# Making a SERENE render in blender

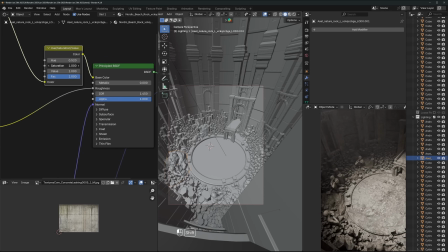16:20 And obviously with like a, you know, some game environment, you have to be more careful, or like you're giving it to a client that has to animate it from a different angle or something.
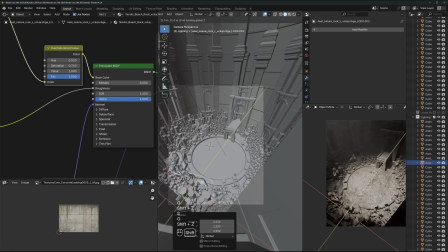16:27 Yeah, you can't just be totally reckless. But for a personal work, I would say, like, for me,
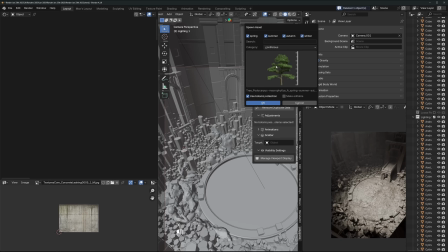16:34 I'll do whatever it takes to get there, and it doesn't matter to me if it looks bad from the outside, you know, or behind the camera. One thing I did there with those rocks, I'll just mention, is color match them as well. So just did a quick hue saturation adjustment.
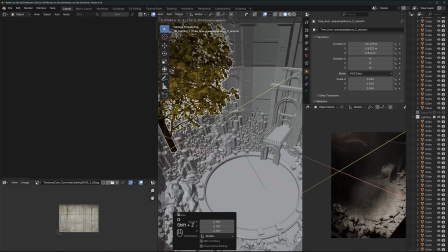16:47 The rocks were brown and they almost were matching, but they're just slightly off. So I tweaked the hue, and then it just still looked a bit too saturated. So I brought the saturation down, and then now those rocks are like perfectly the same color as everything else.
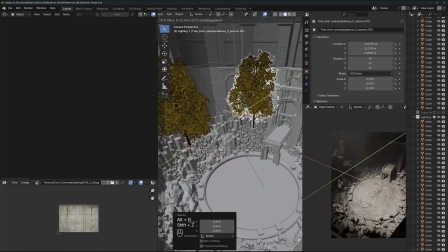16:58 So it's a nice way to just kind of get everything to match and feel like it's all part of the same environment. I'm also picking trees here, which are kind of the same color, excuse me, as well, where it's like
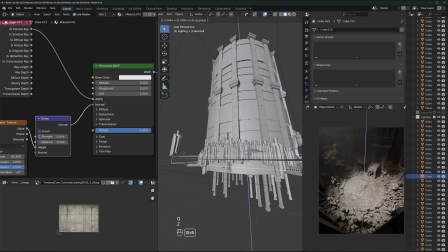17:10 kind of just, you know, brown trees that they just feel right to be there, you know.
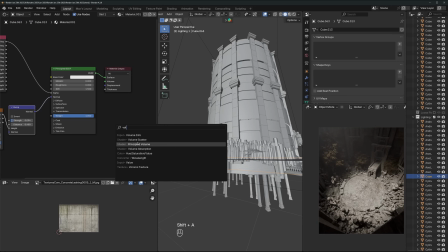17:14 If I picked a really green tree, it could work, and I did actually have some greener trees in here too,
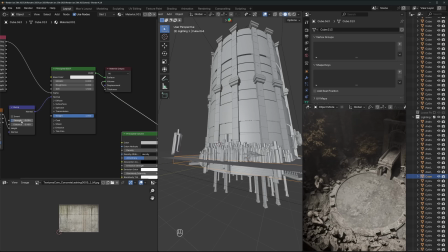17:18 but it just seemed nice and right at this stage to keep everything kind of cohesive.
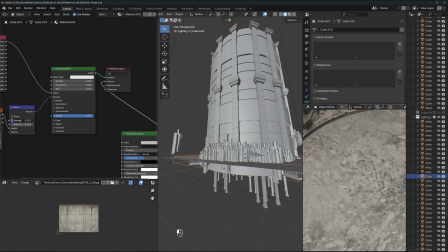17:24 And then obviously with the water, with like the blue water, that's kind of broken up a little bit and split into like complementary colors.
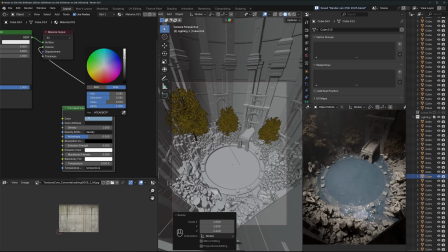17:32 But at this stage, it's like I wanted it to be easy to manage, and then not have too many conflicting colors going on, you know.
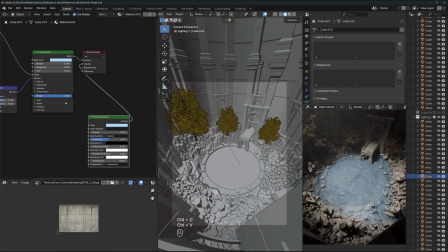17:42 Okay, so yeah, I'm tinting that blue, and I think it's a lot easier to get it to look good if it's,
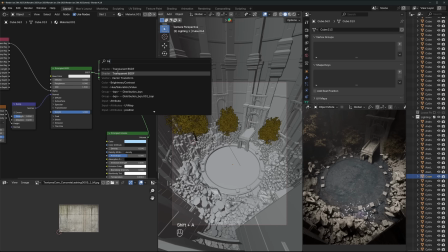17:51 and this goes for like anything, it's a lot easier to get it to look good if it's easy to manage.
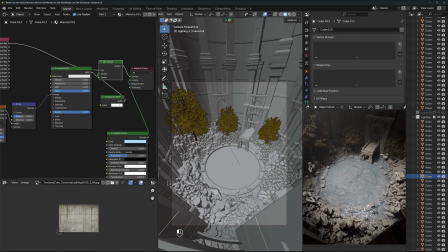17:56 So that's why there's only one light in the scene right now. I think two lights. There's a spotlight and like a really subtle area light. That's why there was only one color up to this point, and then I'll bring in a second color here, because in order to balance all these different elements, you have to have control over each one.
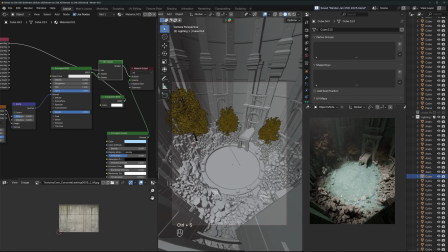18:13 And as soon as you have like 10 different lights or 10 different colors, or, you know, too many different ideas coming together, you can't manage each one of those on their own.
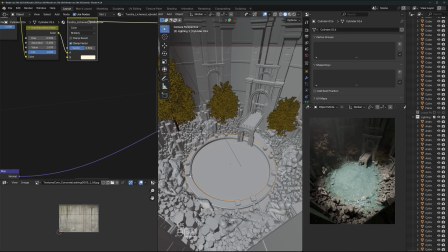18:24 So I think there's a lot of advantage to simplicity, and like just keeping things as simple as they possibly can be for as long as you can, getting the balance right, and then only after you've like gotten that to where you want it,
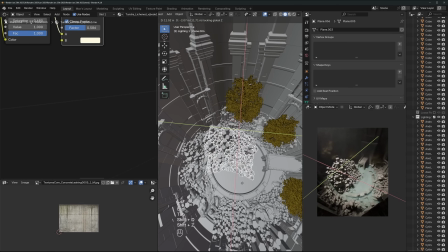18:40 then start adding in more complexity. But you have to take it step by step. If you just try and make it complex from the beginning, it's often like you just get overloaded and you can't even deal with it, and then you just give up.
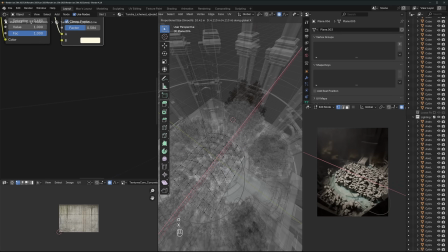18:49 So that's kind of how I approach. That's why it's like, you know, after 2 hours I added a second color, you know. So after 2 hours there's still one main light in the scene,
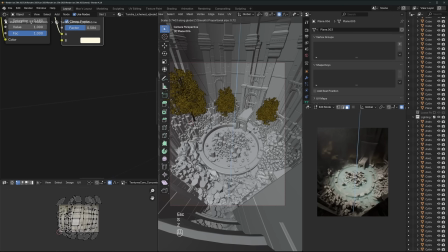19:03 and the other one's like basically doing almost nothing, where it's just like bringing up the shadows slightly, an area light directly above everything.
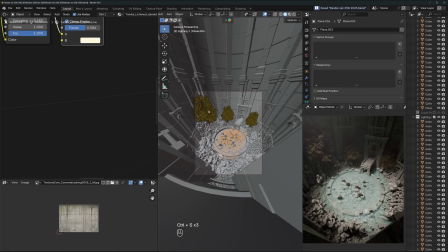19:09 But the main light is still that one spotlight, you know.
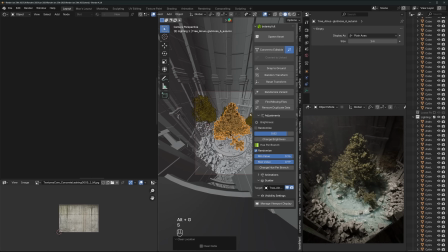19:14 So yeah, that's how I like to work, and just I think that it applies to so many things, not even just within Blender, but like within a lot of things in life too. So yeah, I'm bringing in some more trees here.
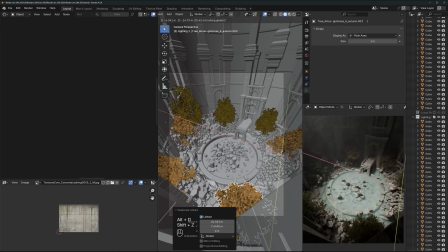19:26 Now I'm kind of bringing in a bit more colors, where it's like, it's still kind of just like a brown tree, but it's a little more green, you know.
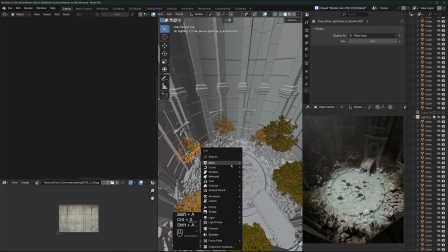19:33 And I'm still being careful to like not have conflicting colors and stuff.
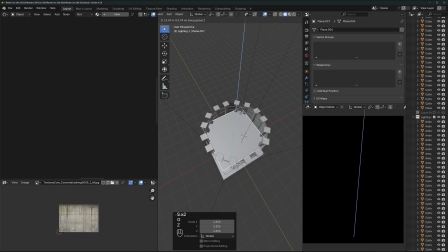19:38 So here's what I'm doing at this point for the lighting. I'm happy with the general direction and shape and softness and everything, but I'm gonna cover up the entire scene with this plane right here. So like fully shadowed out by this plane.
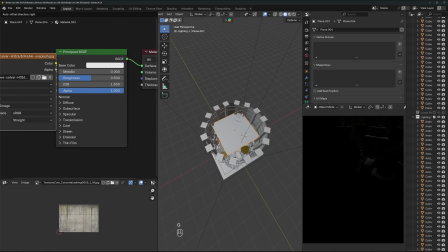19:52 And then I'm dropping on a texture. So this is a technique called a lighting gobo.
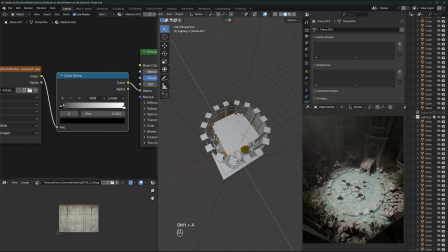19:57 You might have heard of this before. So you can either use like a noise texture, an image texture, just throw objects in front of this light, anything you want.
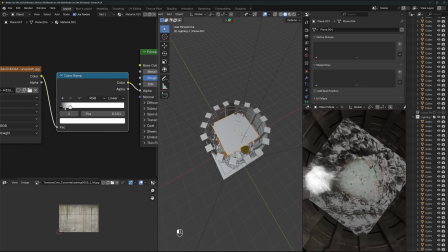20:05 So here's the plane, you can see that. So I'm just running this into the alpha so that some parts are transparent.
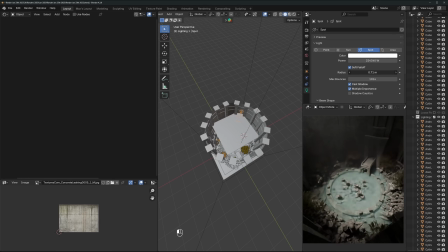20:10 And anything you want in order to cast kind of interesting shadows onto the scene like this.
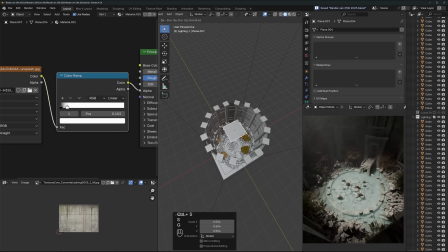20:16 And I particularly like this technique where the lighting is, you're happy with it, but it's kind of boring, where it's not really giving you the, it's maybe like just overhead like this, or just needs to be more interesting,
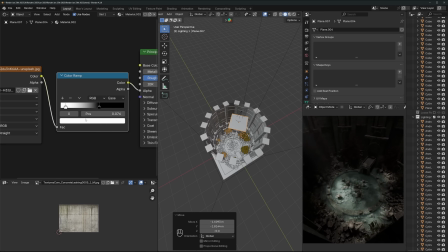20:29 but you don't want to change the angle. This is a great technique where you can like this here just looks so much more interesting than I did before.
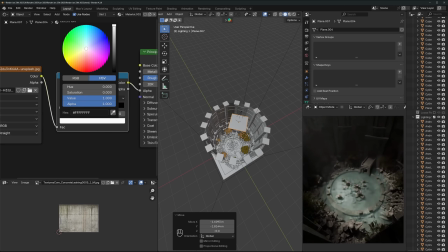20:37 And even if you don't make it this extreme with like super bright highlights and super dark shadows, you just a little bit of that, just it makes it feel just nice in some ways,
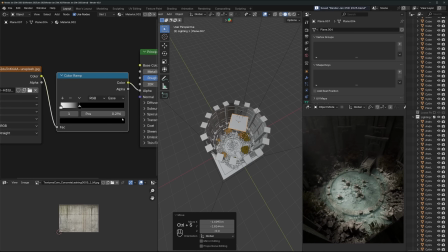20:46 where it's like it's kind of the same vibe as if you're sitting under a tree and like the sun is shining through the leaves and you're getting some spots of sun and some spots of shade.
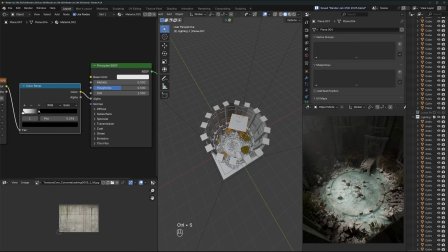20:54 It just creates a really nice, pleasant feeling of like peace. And if you can have that on your, in your render, it really does enhance that feeling of like the kind of serene vibe, the peacefulness, it
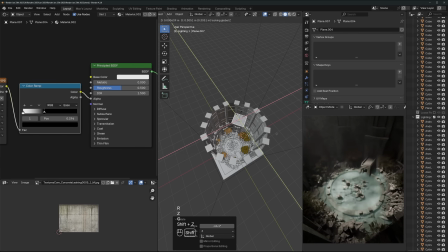21:09 just makes the lighting more interesting overall. It's just nice and feels kind of like nice to look at, So it's that technique I really like.
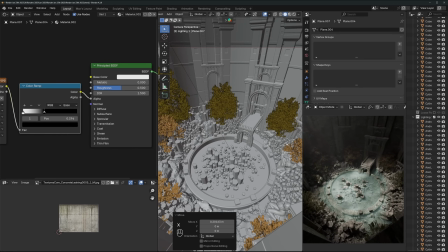21:17 It's just throw in some interesting shadows, whether you want to do that with throwing a tree in front of the light,
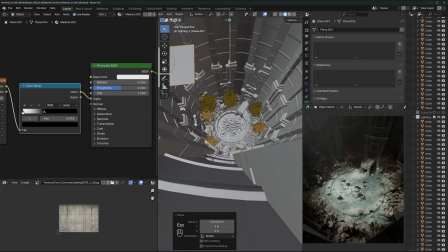21:22 manually adding objects in front of the light to cast shadows, or like I'm doing here, like a random image of some water that's casting some shadows on the whole scene.
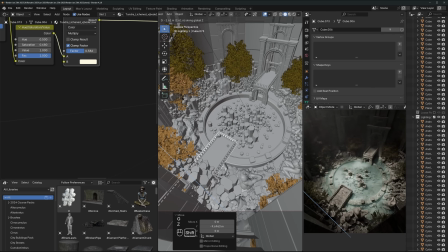21:31 It doesn't matter how you do it, just get some interesting shadows and there will really help.
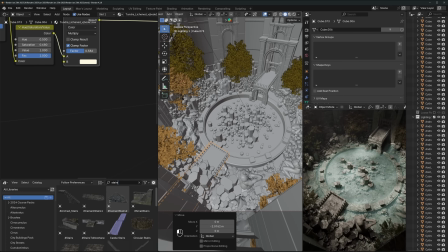21:37 Okay, so here I've duplicated that platform thing to the other side. Didn't end up keeping that, but you can see what I'm doing here.
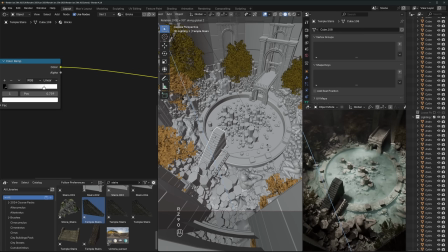21:44 That led to me kind of putting this staircase on top of that. And then this was kind of like the more final look of having stairs in here. Stairs and like railings are really nice for showing scale. If you don't want to put a person directly in there, but you still want to show scale.
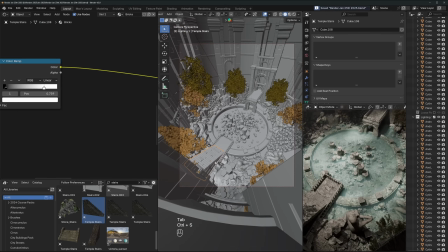22:00 Putting like, a very recognizable object like a staircase,
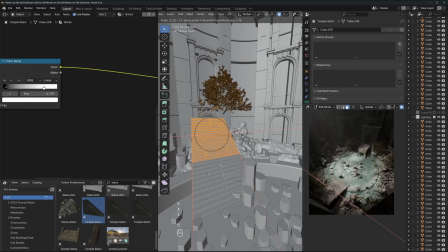22:06 railings, birds, windows, a chair, furniture, stuff like that is,
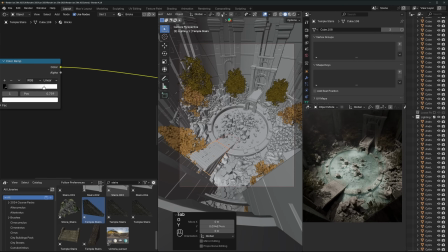22:12 that's a great way to show scale, because it just gives you a reference point for, anyone looking at the artwork. It subconsciously tells you exactly how big everything else is, because you automatically know how big, stairs are.
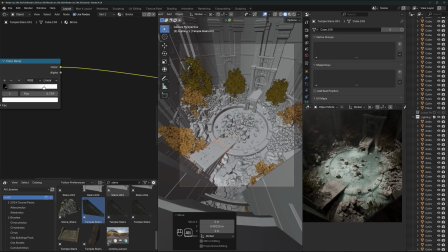22:24 And yes, they can vary in size, but it at least gives you a pretty generally accurate idea of how big everything else is. Because otherwise it's like, how else would you know how big this thing is? You have to have some sort of reference point,
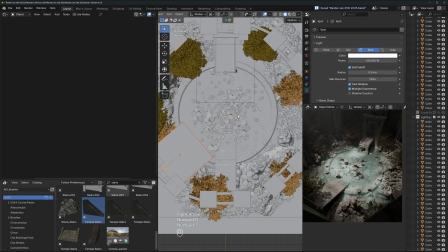22:43 and you want it to be obvious too, so that when you first see it, within an instant, somebody can tell kind of what they're looking at.
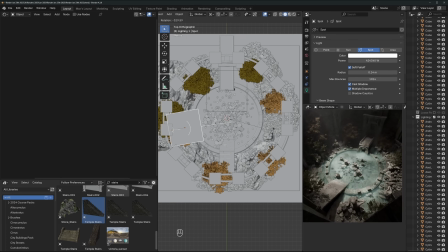22:50 Yeah. So here I'm just kind of moving the lighting around, and you can see that just by spinning it around the scene, that can really alter the mood of the picture.
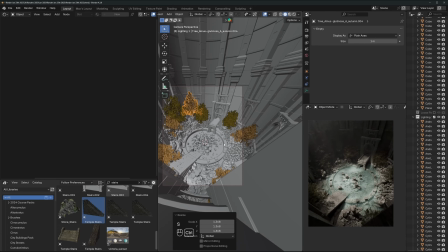23:01 So you could, I don't think like any one of those is better than the other.
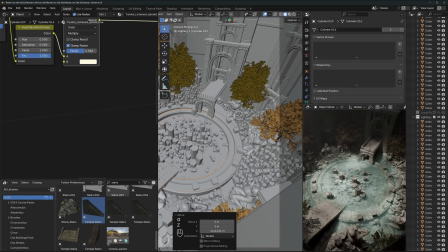23:06 It's just depending on the look you want to go for. But yeah, just interesting how that really shifts the mood if you just move the light around a little bit,
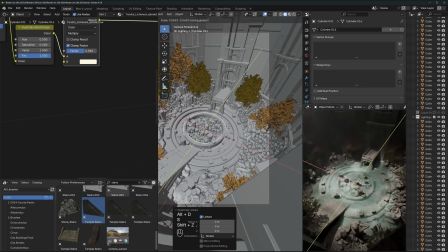23:16 So there I'm duplicating that inner ring thing, and I like having kind of steps within the water like this to show different levels of depth.
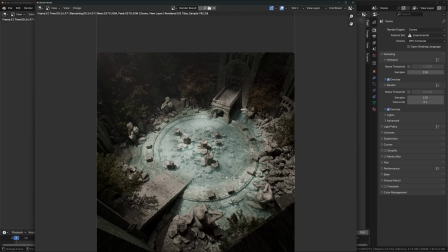23:22 That's really a nice sort of effect. It just looks nice having like different steps going deeper into the water.
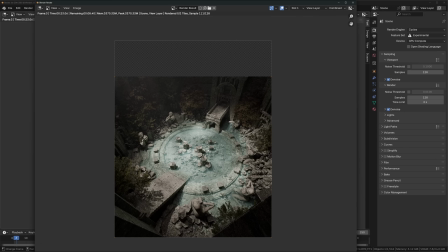23:30 I don't know why, it just kind of makes it look like you'd want to go and sit there or something, or kind of like, go into the water.
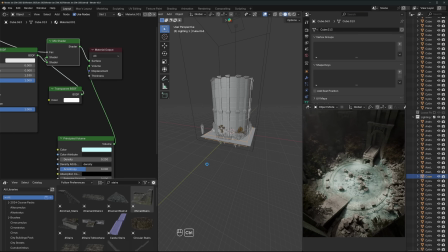23:36 It just looks really nice. And then I'm kind of going and tinting that thing a bit more blue.
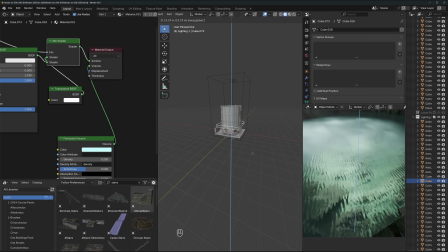23:42 Here I just duplicated the entire water cube thing above itself,
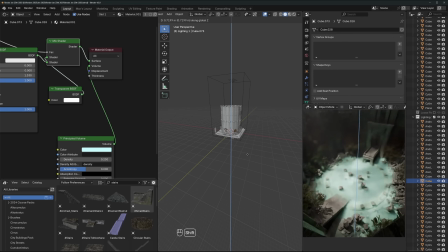23:47 and this is actually a really interesting look where doubling it up like this looked crazy,
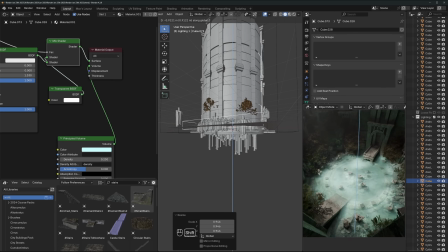23:51 because if you don't know, the transparent material there is actually set to a brightness above 1,
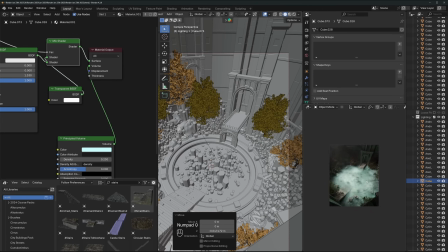23:57 so anything that passes through the water is actually becoming like 2 or 3 times brighter than before.
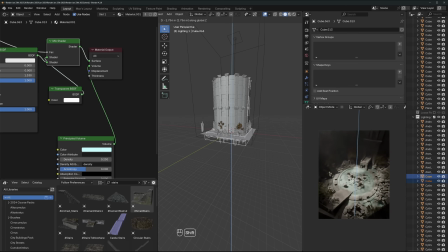24:02 It's like getting multiplied higher, and if you stack up multiple of those water surfaces on top of each other, it's like getting doubly multiplied.
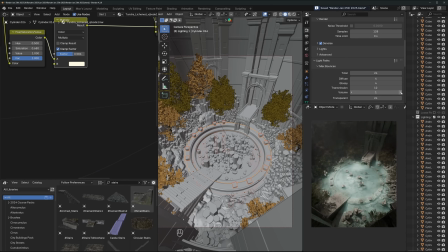24:09 So it's kind of a really crazy look that I might do in a future render. In this one I didn't stick with that, but I really did like that at the time actually.
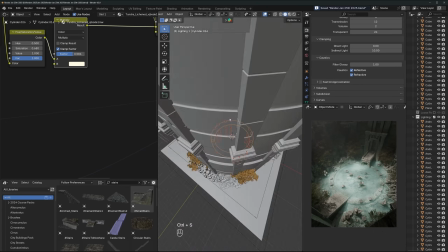24:18 And then one thing I did here which really made a big difference was turning up the number of volume bounces.
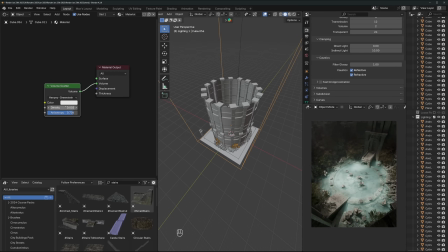24:23 That really helped make the water just look really nice.